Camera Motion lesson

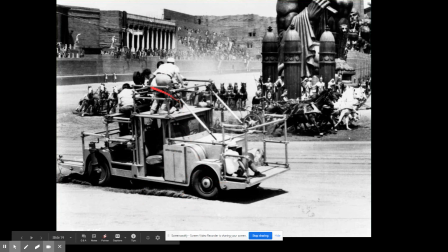And you can see it's a truck, good old timey truck. And you strap a camera to the thing and just horses go. And yeah, so movie makers, filmmakers have always been creative in terms of trying to be able to all these ideas about motion, about making me feel I'm moving with it.
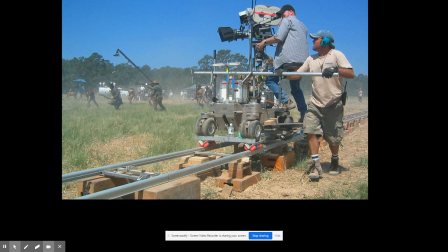And so the best way in which to be able to do that is simply be able to put the camera on wheels. And not necessarily wheels on the camera on the tripod, but create these systems, these rigs, these setups in which that you can be able to do that. And so here you can see a very creative way of laying down some tracks and plan out the shot,
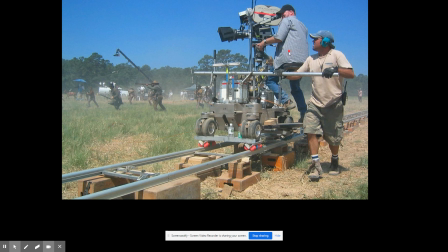and you can be able to have a very slow, smooth movement that goes along with the characters. Anybody see another way, another interesting camera to try to be able to get some cool motion shots? Just the thing in the back. this thing. We'll talk more about in a second. Yes.
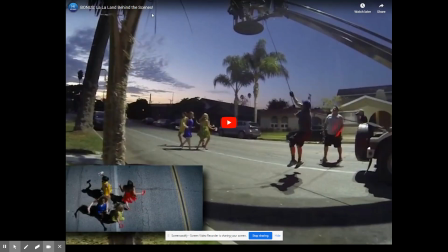So, and if you want to see more about that, here's a great example of how to be able to get a really innovative shot. This is from the movie La La Land, and what having a big rig like this allows me to be able to do. So,
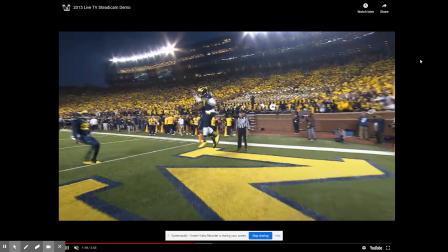anyway, we've gotten super creative with our thoughts, but also with the technologies themselves.
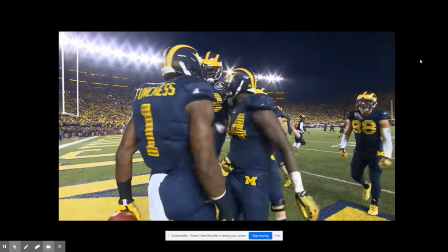Take a look at some of these images, these shots of football, and realizing, wow, the camera, we want to be able to feel like we're in the moment.
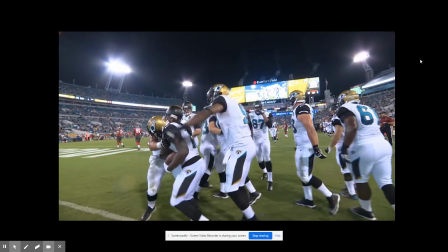Somebody scores a touchdown, so can I be there?
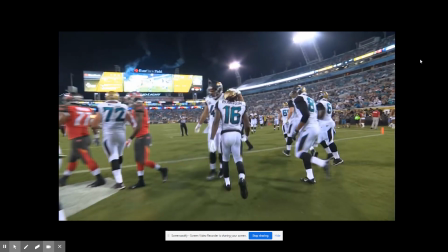These camera shots have changed the way we have interacted with sports because now I feel like I'm on the field with them.
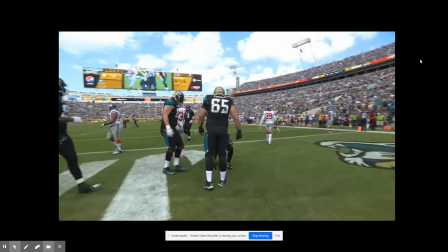So, how do you think this is all going to happen? We have to have cameras that can get this stinking close and this smooth.
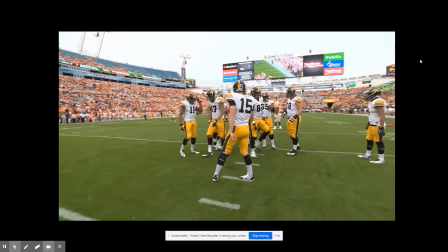Look at this. Check out the player here for a second. Watch what he's going to do here in a moment. Was it this one?
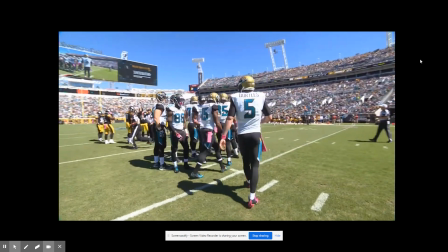No, this guy right here, I think. He's sitting there about ready to go into the huddle, and maybe that wasn't it.
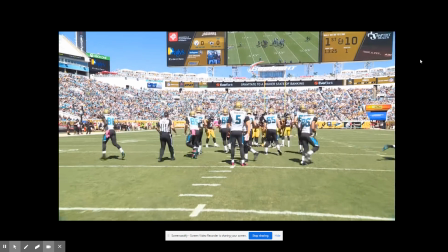Anyways, one of them, he gives like a double check because he looks and thinks, oh, wait, hey, there's a camera right here.
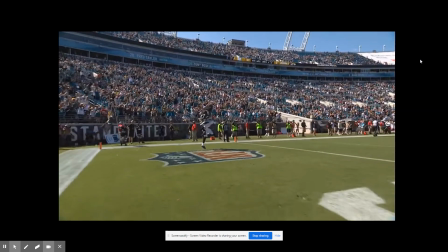Because, yeah, there's a lot of stuff happening. How these are done, by the way, it's just a person with a camera. But it's much more of you just running around with a camera like this.
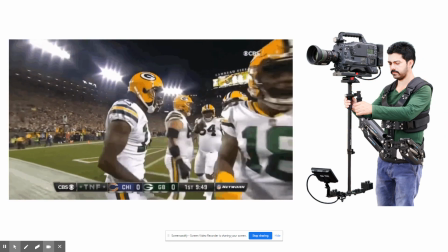This is what it looks like. Okay. It is a camera on a very complicated, very expensive system that attaches to a harness,
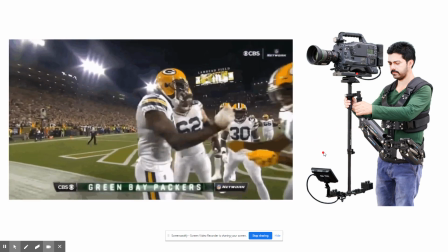has this weight and computers, and what referred to as a steady cam we'll talk around later.
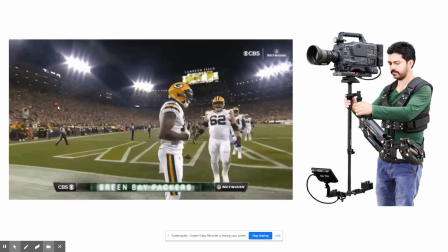You can watch them, watch any of your sports, and you'll notice these guys running around with these cameras and the kind of smoothness that they get, pretty unbelievable, right?
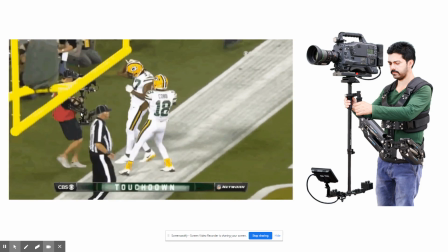Because motion makes me feel like I'm in the scene. It could be a movie, it could be sports.
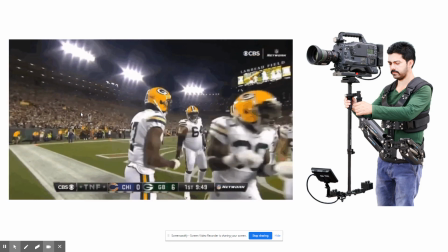We want to be in the scene. So the movement of cameras.
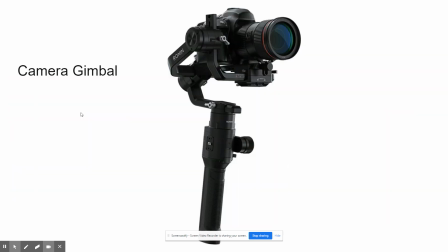These are some, I would say low end, but things that people, if they want to be able to purchase themselves, they're called gimbals and stabilizers.
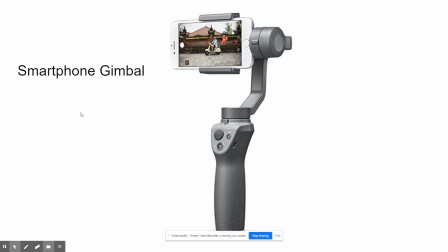You can even get them for your own smartphone here too. We have some of these too. In the perfect world, we can actually check them out, but who knows if that's going to happen.
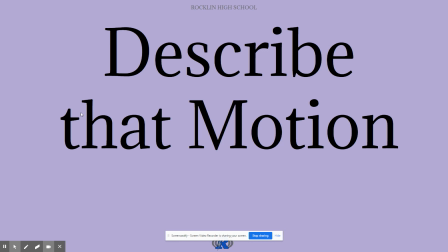Anyway, let's talk about the kinds of motion that you're going to see here. So name that motion. Here we go. We got quite a few because you're going to play around with these in the lesson.
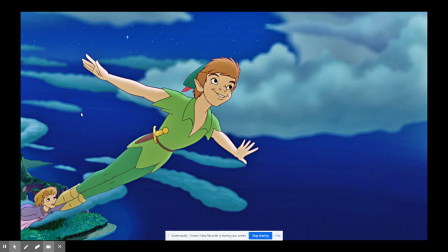First one is this guy. Who dat? You all know him. It's not a Peter motion.
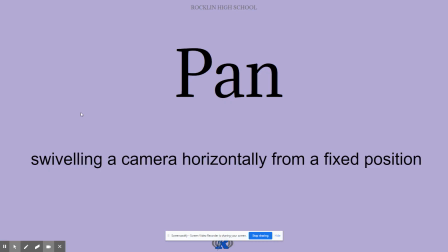It's actually his last name. Pan. So Peter Pan, or the pan motion, is this one, is a swivel technique.
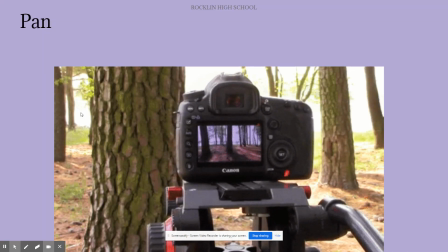Okay, it is this. It is a have the camera rotate on a swivel from side to side.
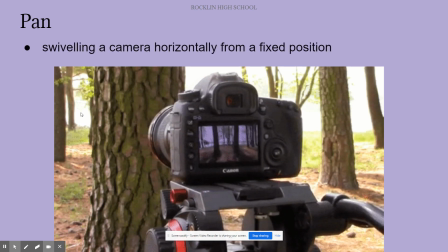The definition there is a swiveling the camera from a horizontally fixed position. So it's not moving a whole bunch because it is still set on a tripod or on your own legs. You can do this by tucking your elbows. Everybody, let's all try this. The pan comes from tucking my elbows, getting my feet, maybe even leaning on something, leaning on a tree, and just get a nice slow.
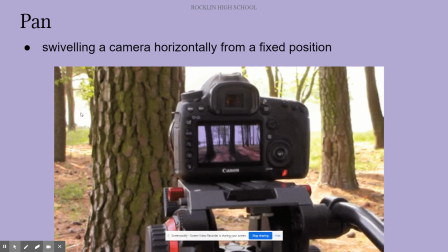The importance on a pan is a slow turn. Look what I'm sitting in here, a wheelie chair.
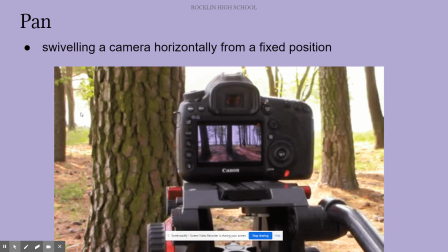Oh, look at that. That's a nice pan shot right there. Pan.
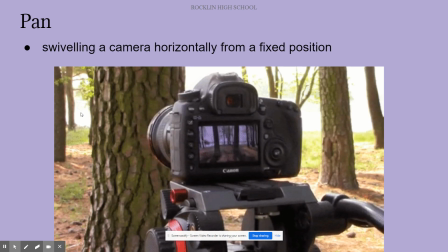Nice. So that's the pan. Relatively simple, easy to do. What I'm going to have you guys do, you're going to be able to shoot some of this stuff, but also check this out here too.
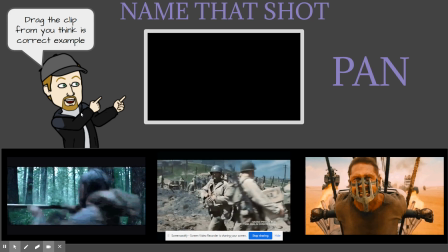Your task, everybody, within here at home is to identify.
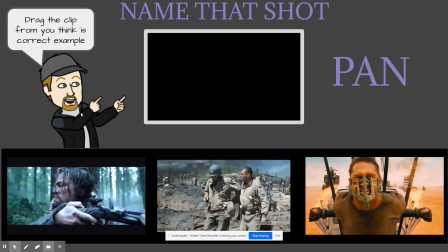I got 3 animated GIFs from a movie down there, and I want you to be able to look at these and go, which one is an example of that swiveling?
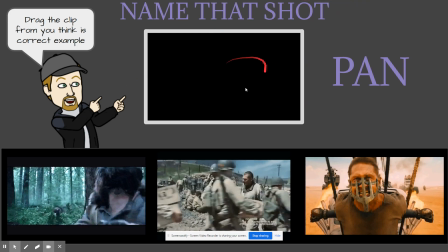And then you're going to drag and put that thing right up here. We're going to do this quite a few times, everybody.
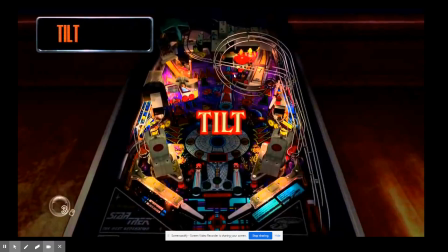That's the pan. Next is this pinball.